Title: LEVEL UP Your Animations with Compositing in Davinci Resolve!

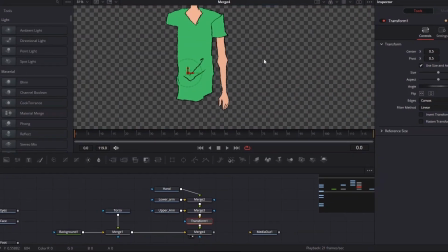0s
So, you made an animation. Maybe following my tutorial, maybe using a dedicated animation software, doesn't matter.
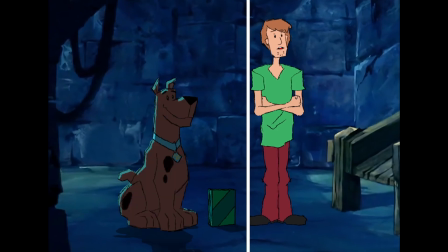5s
You have an animation and you want to give it that special sauce to really take it to the next level.
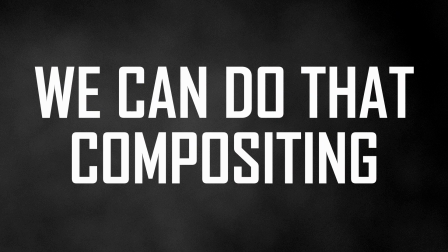9s
Well, we can do that using compositing. And we can do that compositing for free using DaVinci Resolve.
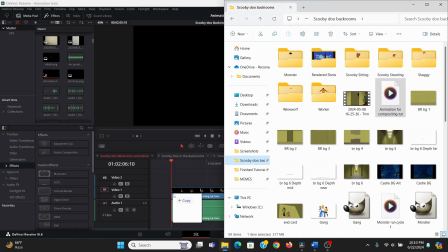16s
So to start, here on the timeline, I'm going to drag in my animation. Now I have this as an MOV, so it's a video.
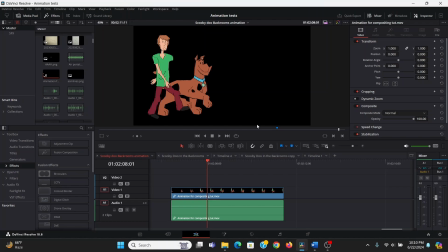22s
If yours is an image sequence, just select all the images and drag that into the timeline. It should bring it in as a video. So I don't need the audio, so I'm going to make sure I don't have the linked on and just delete the audio.
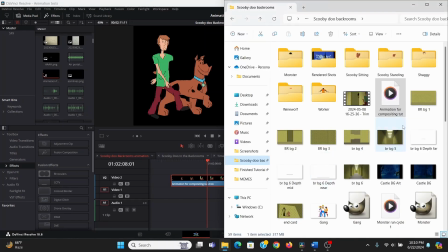34s
Then I'm going to drag this up and I will bring in my background.
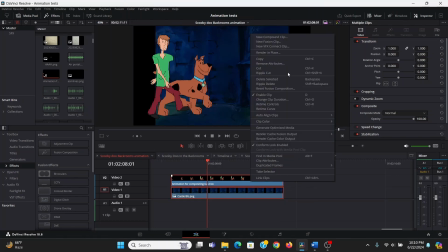39s
Then I will just drag it to make sure it fits. I'll select both of these, right click, make a new fusion clip, and now I will go into fusion.
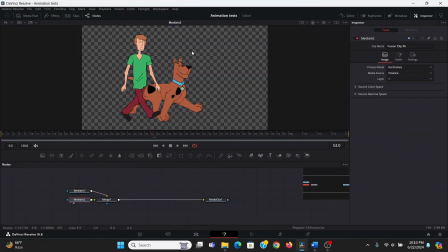48s
Alright, so if I select median 2, bring that to the screen by pressing 2, I see that's my animation, so I'll just bring that up here. So to keep things organized, I'm going to hit F2 and rename this to
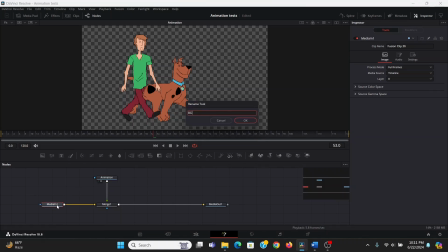61s
animation, and this one is the background. So I want to add some lighting to them to tie them into the scene better.
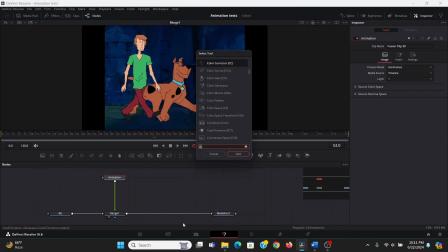68s
So after the animation, I'm going to hit shift space to bring up the select tool menu. Then I'm going to add a color corrector, and then I will do that again. So I have two color correctors. One of these is going to be for the highlights, and the other one's going to be for the shadows.
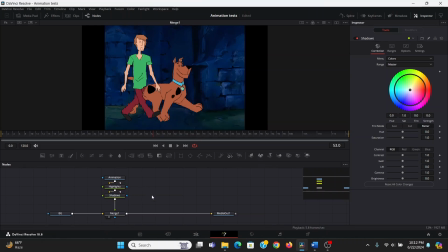82s
So I can just rename them accordingly. Then, making sure nothing's selected, I'm going to add a transform node and a blur. And then I will plug my animation into that. So I'm going to take the output from the blur, plug that into this blue arrow, which is the mask input of the highlights and the shadows.
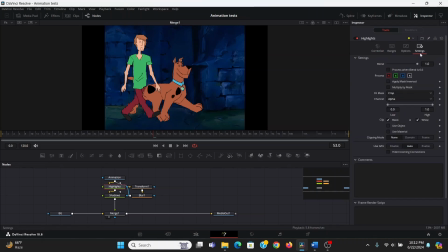101s
Then in my highlights, I'm going to go to the settings tab and hit apply mask inverted. So now this color corrector is going to affect everything that's outside of this shape, and this color corrector will affect everything that's in the shape. I'll show you what I mean in a second. So in the shadows, I'm going to bring down the gain a little bit, and that made everything darker.
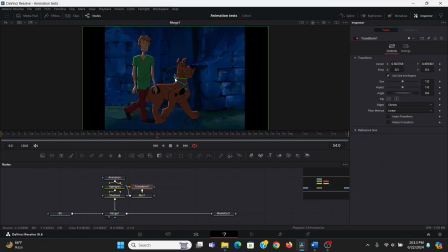120s
But in the transform, if I move it subtly, you see that adds what looks like a rim lighting to them. Now you can't move it too much or it starts to break the effect, but if you keep it really subtle, it looks pretty nice.
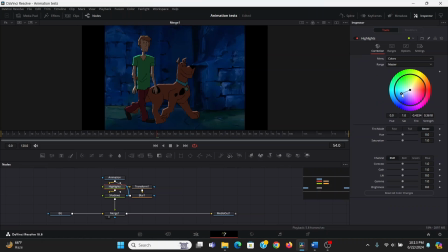134s
Now in the highlights, I can give it some color, maybe bring it to a nice blue color to match the scene. If I want to, I could bring up the gain to make it brighter. I don't think it needs it for this scene. And I might also give the shadows some bluish tones.
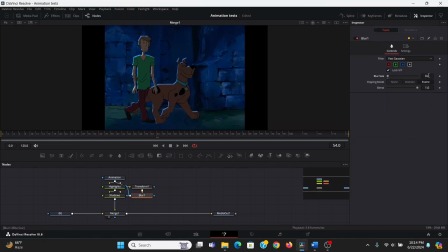150s
Now, depending on the look you're going for, you can also add some blur to it just to make the lighting a little bit softer. Almost gives it more of a Space Jam type shading if that's what you're going for. For this scene, I think I'll bring down the blur all the way. I like those sharp highlights. And the nice thing about this is that it updates every frame, so it moves with them, so you don't have to draw the highlights on each frame.
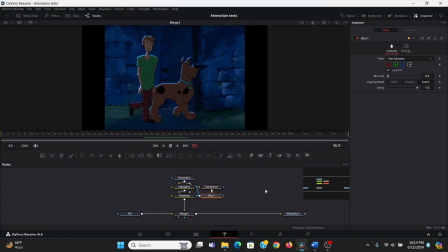168s
So now we have some lighting on them, but let's add some shadows. So again, making sure nothing's selected, I'm going to add a DVE node and plug the animation into that.
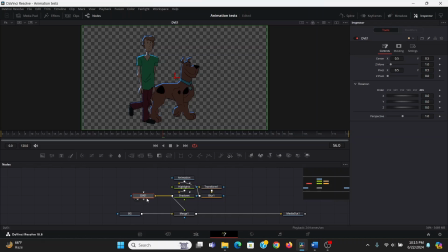178s
So if I bring that to the screen, so the DVE node is basically a fake 3D. It lets you rotate your image on the X, Y, and Z axis, kind of like it's on a 3D card. Now right now it's rotating from the middle, which we don't want.
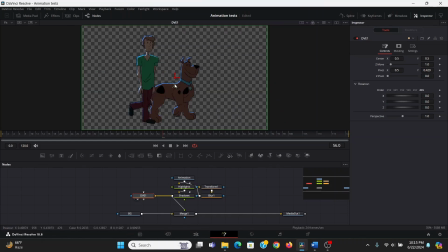193s
So I'm gonna take this pivot control, which controlled this little green X right here, and I'm gonna bring it down to where their feet touch the floor. Now I'm gonna bring up the X rotation until it looks like they're lying flat on the ground.
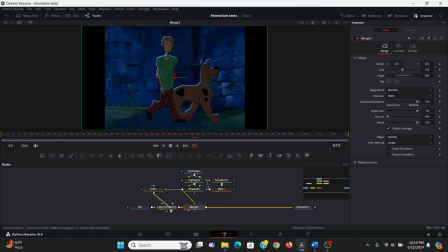205s
Then, after the background, I can add a color corrector, plug our DVE into the mask input of that, and I can bring down the gain some. And now we have a shadow on the ground that moves with them. Now that's the bulk of this technique, but there are still a few things we can do to really take this to the next level.
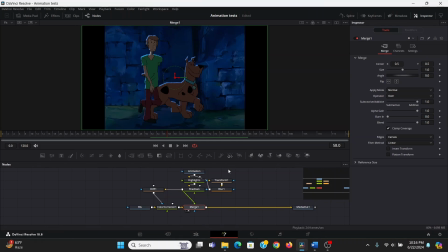222s
This may not work for every scene, but for this, I think I might add some glow. So I'm gonna add a soft glow. Now obviously this is too much, so I'm gonna bring up the threshold until it's just on the highlights. I think I'll bring up the glow size and bring down the gain a little bit. It's subtle, but I think it looks pretty cool.
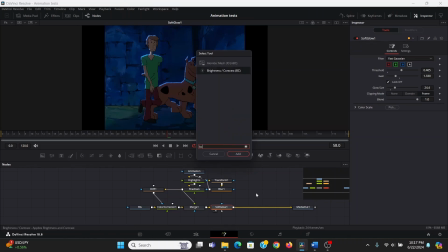239s
I think I might also add some vignetting. I'm going to add a brightness contrast, bring down an ellipse into that. I'm going to bring down the gain.